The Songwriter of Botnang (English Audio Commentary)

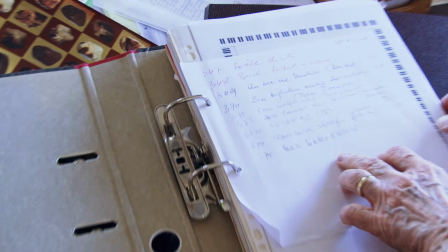1236s
To me it's always, you know, depending on the film you make stylistic choices and decisions.
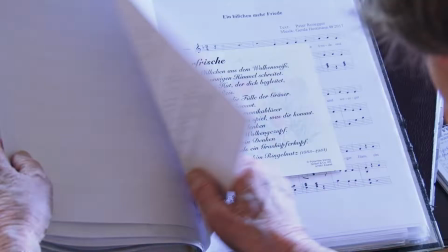1241s
And you can see this half of the film when she starts talking about her life
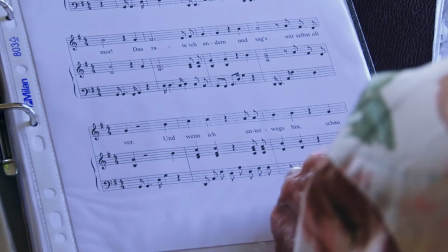1248s
post-war and then when she starts talking about her first compositions suddenly the music gets much more in the foreground,
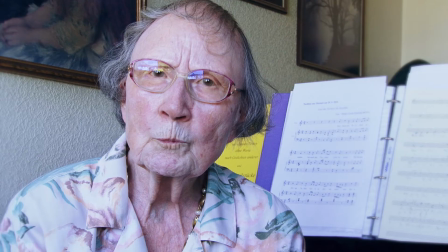1256s
we actually see the score, how it's written, and this handheld camera style, this was from the first day of filming,
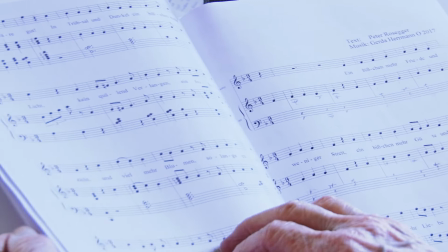1264s
when I didn't have a tripod with me, the first day was really more an exploration
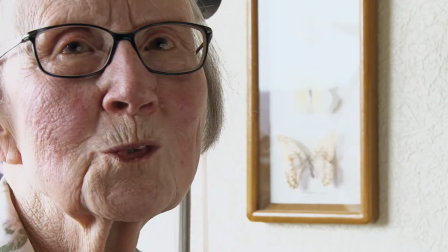1269s
with a handheld camera, and we did quite a lot, and I liked how you see how it goes from first sketch to the final piece,
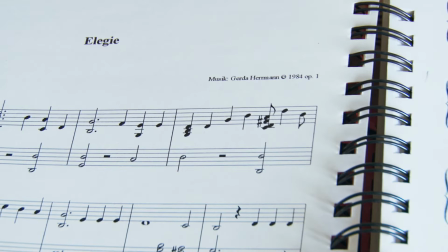1277s
and on the first day of filming she mentioned writing her first piece in 1984,
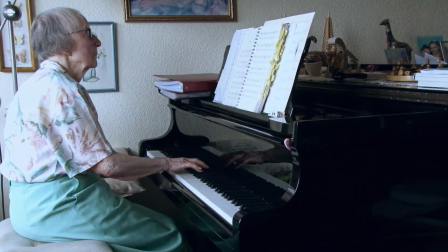1283s
and then it continued and then in 2019 I had the idea let's film the
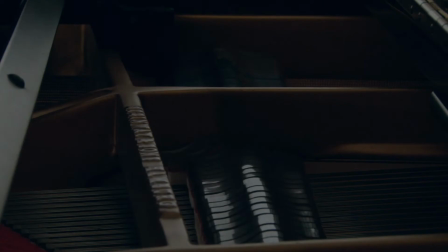1289s
first musical piece actually and show it entirely and you see I
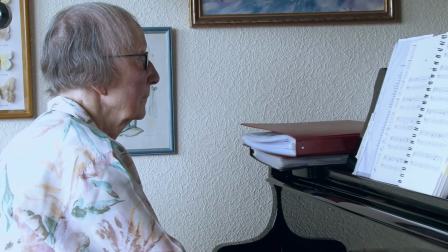1295s
don't work with storyboards most of the time sometimes I storyboard more complex scenes but this
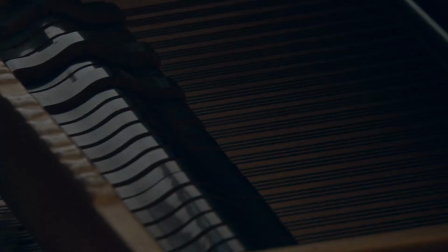1301s
scene also was very spontaneously done I love editing music and sound
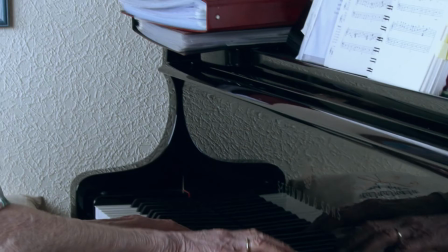1307s
you know to make to put music into images if you know my other films you certainly know that but i really never had filmed a piano
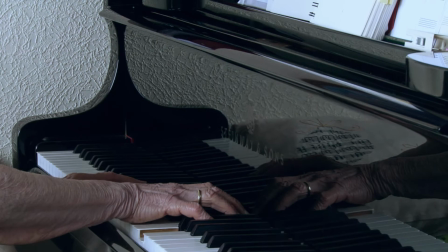1315s
in any significant way in my first bigger feature
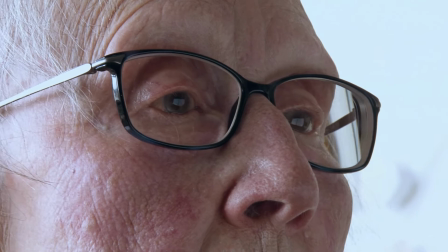1320s
film mention lieber there is a scene where constantine is sitting at the piano and you see some shots
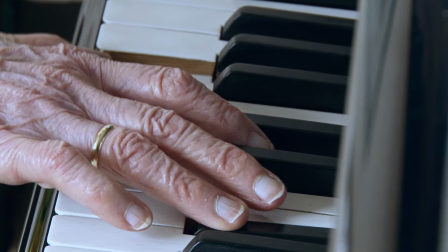1325s
of the hammers and some you know playing with the polished mirrors mirror-like
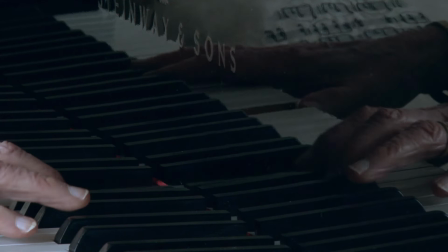1330s
surfaces but really not much so i saw this as a challenge to film each song in
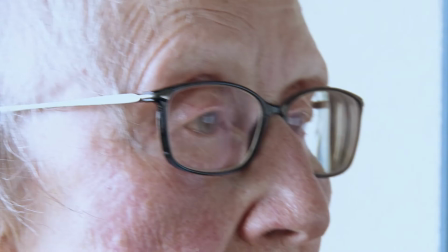1335s
a kind of different way and to make it visually interesting and
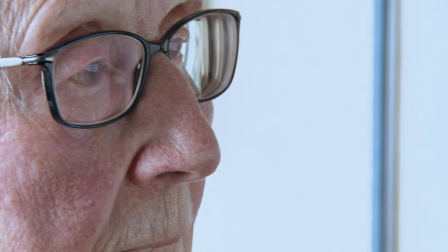1340s
you know I filmed with one camera so she played this song
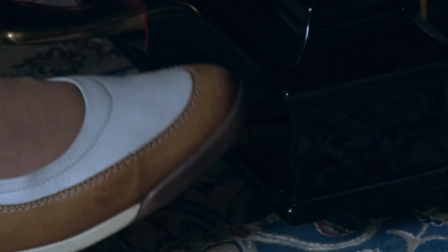1345s
for example multiple times and I was a bit concerned when I was filming a thought and editing
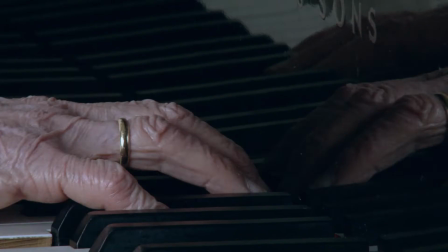1353s
will we notice that it's multiple takes you know or how does this work but I was delighted
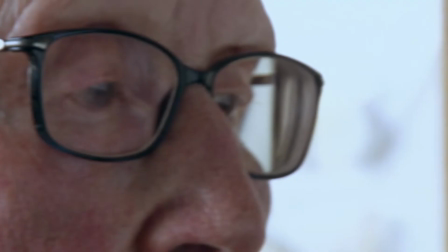1360s
to find that she plays so precise I could in theory just use the audio from one take and
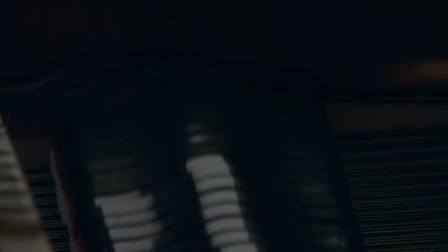1366s
the picture from another and they wouldn't be out of sync because she keeps the same speed and intonation and i worked with a lot of let's
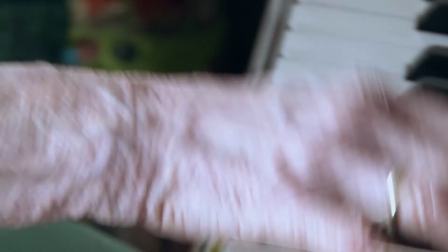1374s
say short-term memory here i memorized you know this part of the song i already filmed the hands close up so in the next take i'll film
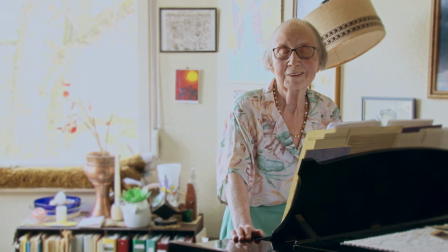1382s
the hammers of the piano i love when she says it's called elegy she's actually speaking to me
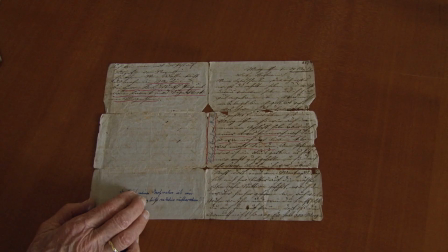1388s
and not to the camera you can see she's slightly looking above the camera which is something I love about her,
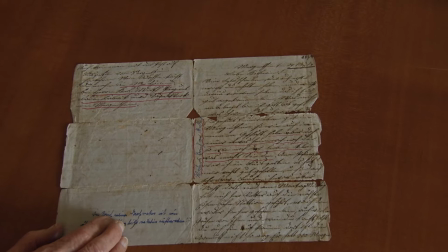1394s
you know, she's just, you know, so,
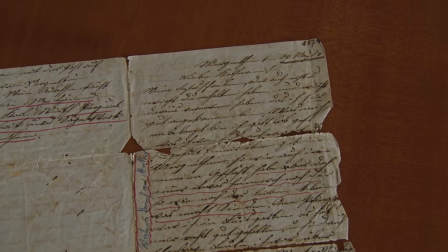1397s
she radiates the kindness and the sweetness and she doesn't change because there's a camera there and,
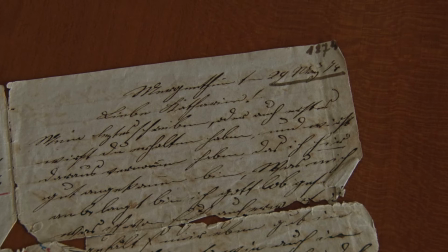1405s
you know, in that moment she just told me, you know, behind the camera, it's called Elegy and it just looks so pleasant and so nice.
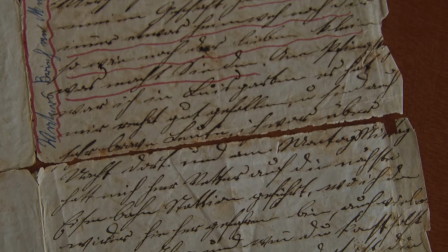1414s
But, you know, recording the songs, I like camera moves and it was just my approach.
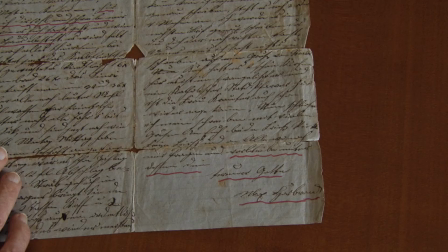1421s
The first take I remember I did it from the side and I remembered okay here I did a close-up of this
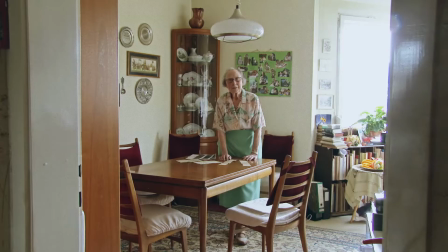1428s
that's why I need to do the next camera angle a close-up of her hands on the keys but only for these moments and then the other moments like this this
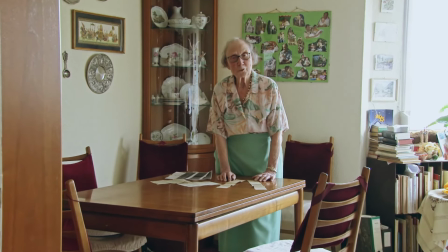1436s
was one of these spontaneous moments
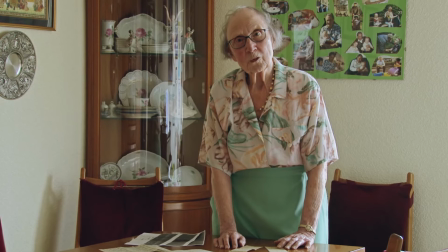1439s
I loved this angle looking through the doorway and then I decided to zoom in because I just like zooms.
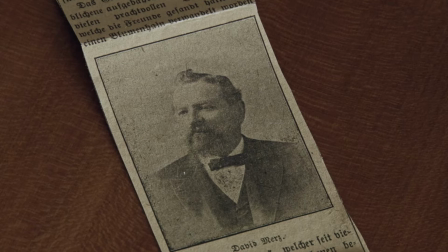1446s
And a lot of the camera moves are actually very intuitive in all of my films. It's a lot of intuition of the moment. I like to do it that way.
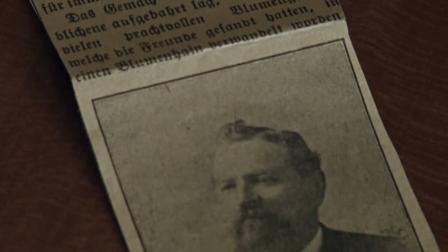1457s
And this is one of the last scenes we filmed. I remember her calling me, telling me of her ancestor who went to the United States.
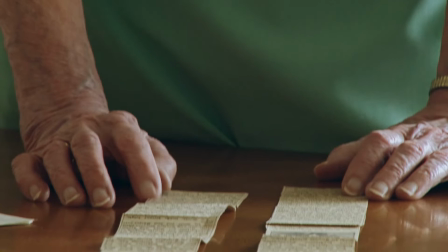1465s
And you know, in each of these parts, I obviously have to shorten a bit. But when we have these written documents, when you have these newspaper excerpts and so on.
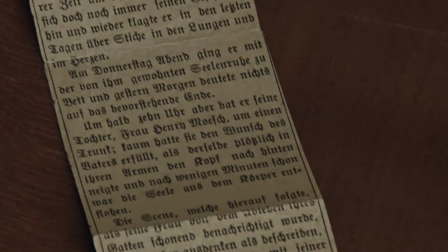1474s
I really like to show them and pan across them.
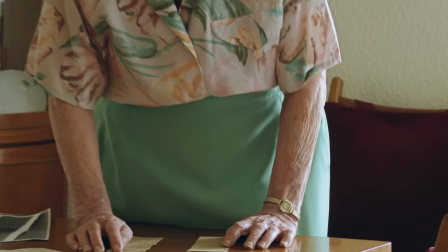1477s
So in theory, if someone wants to know more, they could just pause and read them, you know, read them all the way through.
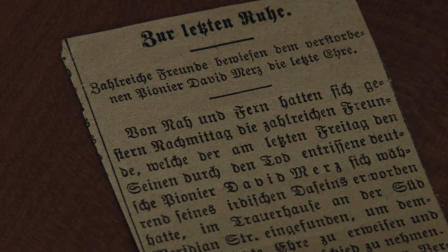1485s
And you see, this is a style I really like with these zooms and that cuts to a static close-up.
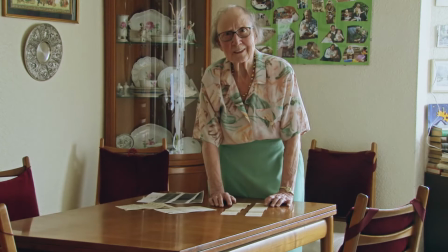1493s
Editing was such a pleasure, you know.
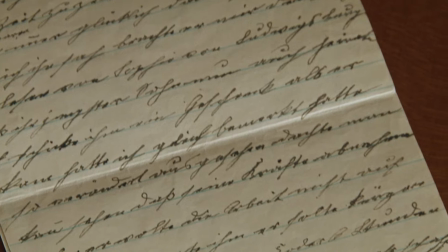1496s
I edited every day after filming. in the evening I edited and the next morning a new rough cut was finished,
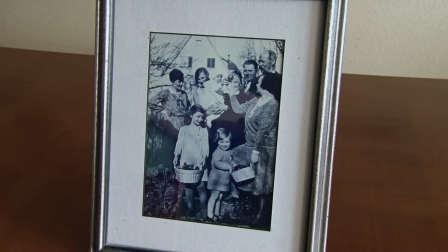1503s
which means that the final film was actually finished very quickly after we did the last day of filming.
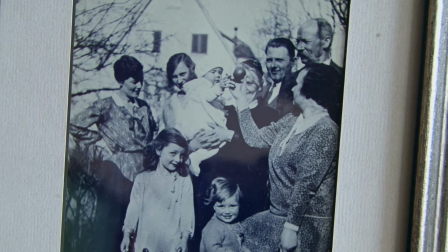1511s
This picture by the way, I find it so impressive, we see this old picture and that's Gerda Herrmann there as a child,
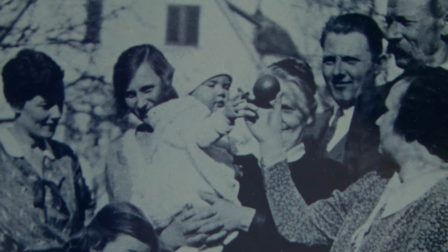1518s
this picture which must be from 1932 or so, she was born in 1931,
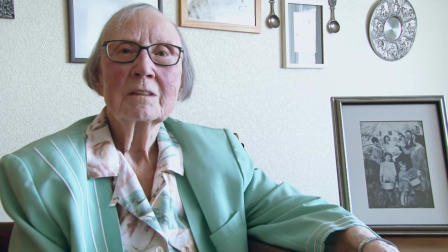1523s
So it's pretty impressive,
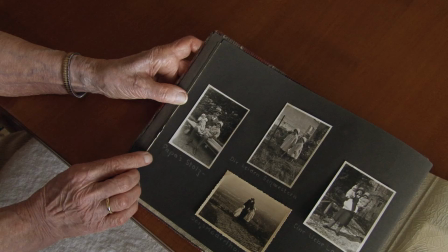1528s
I find, when you have this old picture and she's actually there to talk about it.
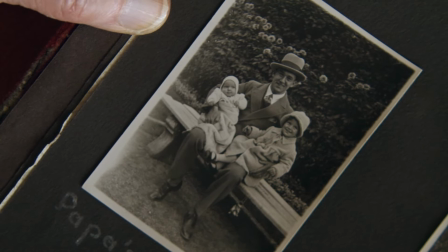1534s
And with a lot of pictures, you see, I like to put them in context, so to say.
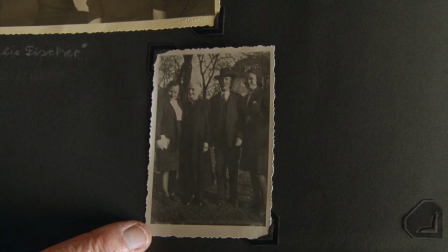1539s
We see the photo album, we see the picture in a frame.
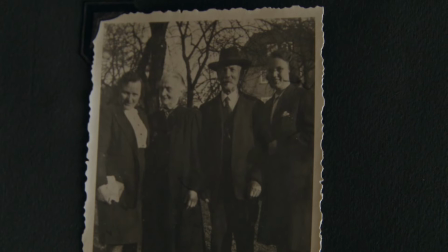1545s
I did it with very few pictures that I just show the picture by itself, you know,
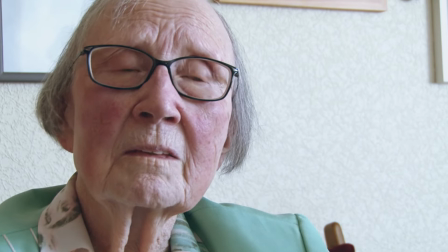1550s
because I like all of this being like a casual conversation we have.
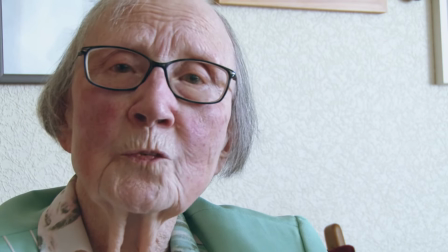1556s
And by the way, to make it look like a casual conversation, like a casual visit, she had to wear the same outfit for every day of filming.
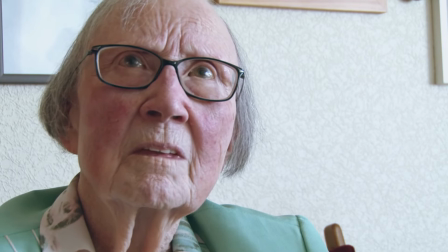1564s
When we filmed the first day in 2018, it was just the outfit she happened to wear that day, so we just filmed like that.
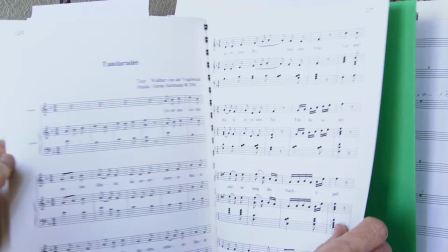1572s
And when we did more days of filming in 2019, each day she had to wear the same outfit again, so we don't have
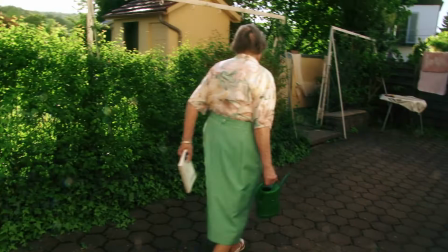1581s
not to say continuity errors because it wouldn't be an error it would just be a different day or so as a documentary so it would still appear like it's the
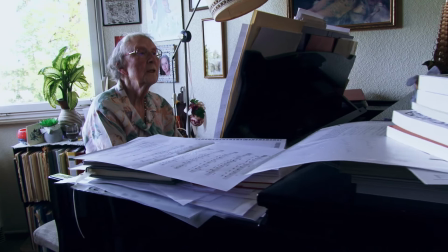1590s
same day in some shots she has a jacket on top of this outfit in some shots she's just like this but yeah that's something it
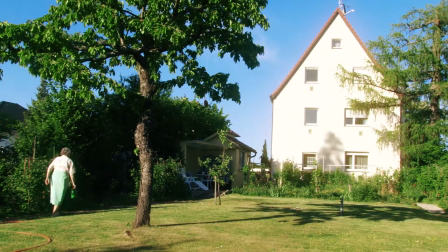1599s
was important these shots again and this song were all filmed on the first day of filming in 2018 you can see the handheld camera
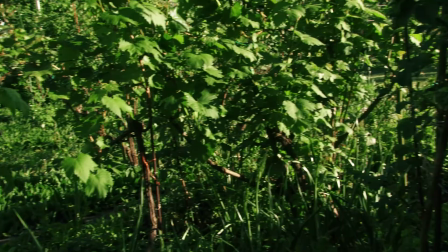1610s
Tandera Dai, I think that song, I don't know why we picked it.
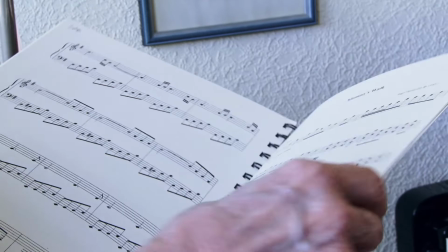1615s
I think, if I recall correctly, she showed me several songs she had written and I was really interested,
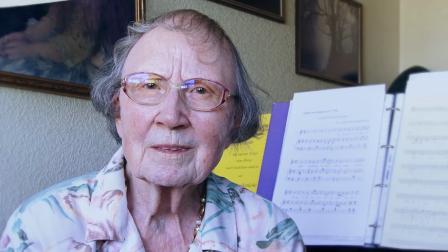1623s
how would she, you know, how would Tandera Dai sound, which is a very old German poem,
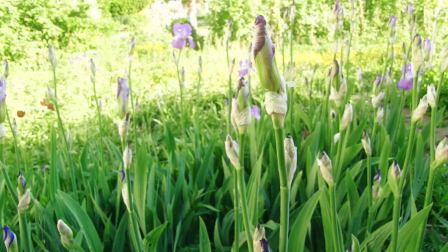1629s
a medieval German poem. And these shots of flowers and all that, that was very spontaneously filmed.
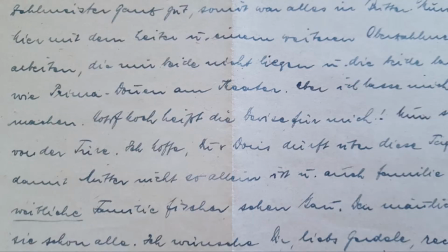1637s
I was walking with her outside, and I just like to film aesthetic shots, so to say. And that's what I did, and I thought maybe they can be useful. This one, this is the letter, her father's last letter to her, and the part in the middle that's highlighted, hats up, that is my credo, so to say, as a rough translation, and I really wanted to stress it visually here.
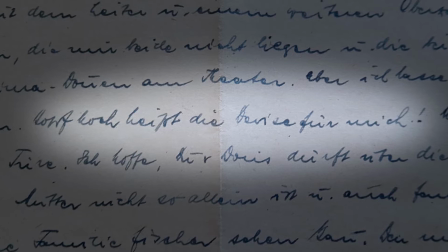1664s
Yeah, but in general, I had the idea to make it visually interesting, even though we have more or less the same location.
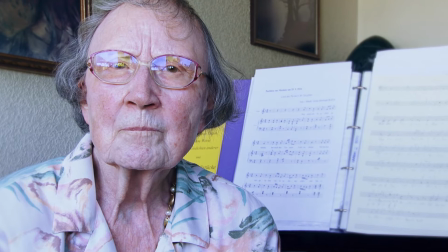1673s
We have some outside scenes, so she sits in different positions.
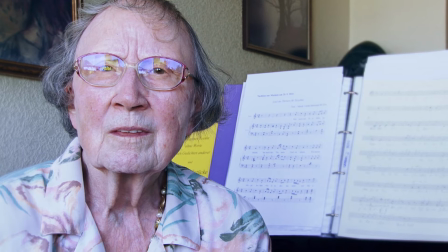1679s
This, by the way, from the very first day of filming. The initial interview on the first day of filming was quite long.
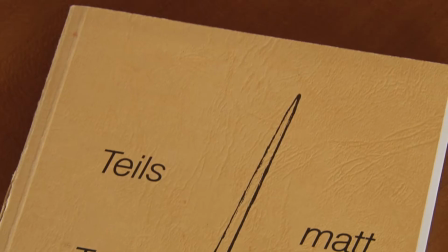1686s
I talked to her about many topics, and then I assembled the 17-minute work print,
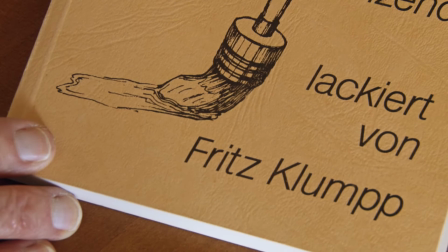1692s
and then we could talk much more aimed at certain topics that I wanted more detail or so.
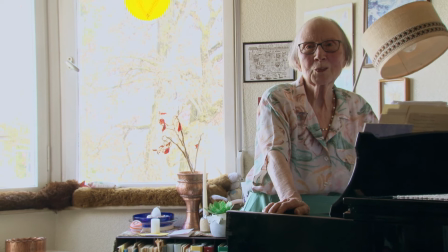1699s
And you see angles like this where she's standing at the piano. We just experimented with different positions for talking about different things to make this whole film visually more diverse, so to say.
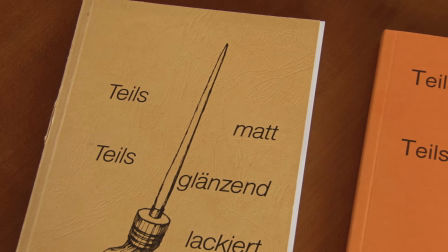1712s
Yeah, but after the last day of filming, it was a very quick process to finish the film, actually.